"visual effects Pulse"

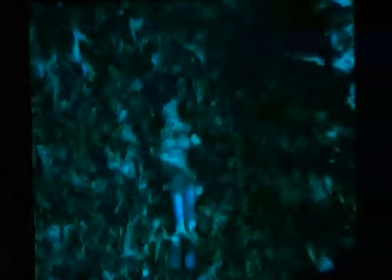We would then take that map and put that on top of a 3D face, which we had built into a landscape in our 3D programs.
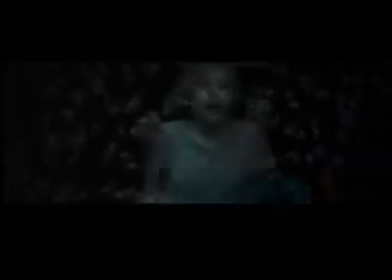First we start off on Maddie, full screen, the camera pulls out, and we just see the arms grabbing everywhere on her,
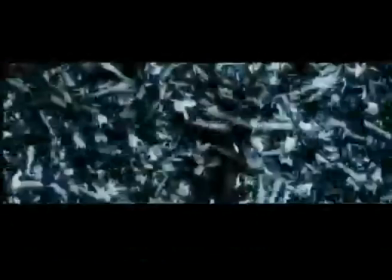and we don't know what that is, but then as we pull back we realize we're looking at a massive giant face that she's in the eye of. And then the camera pulls back in again and she kind of wakes up from the dream. It's supposed to be a nightmare, so they kind of wanted to make it kind of look like crawling maggots, but they're arms.
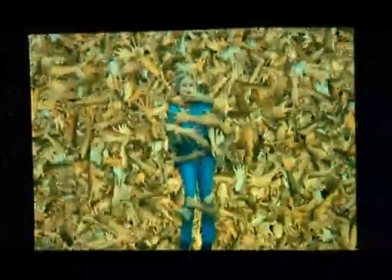The arms were duplicated over and over again and rotated and scaled and placed at different angles. I didn't want to have to try and animate or choreograph hands without a human being there,
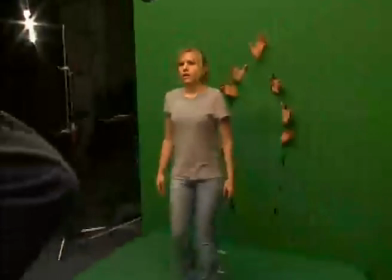so Kristen, being the trooper that she is, agreed to actually stand in front of the green screen as well,
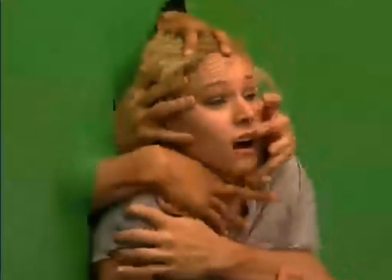and we outlined her with holes that the hands would come through and start grabbing and tearing at her shirt and her hair and her face and such.
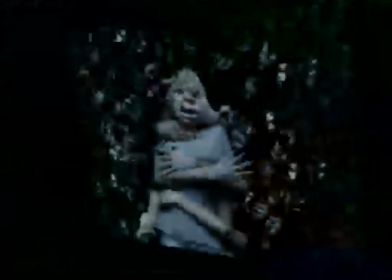we kept pushing it further and further,
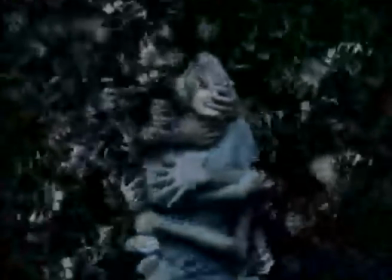and the end result is a world that was always trying to reach out and tear apart our world and grab our souls.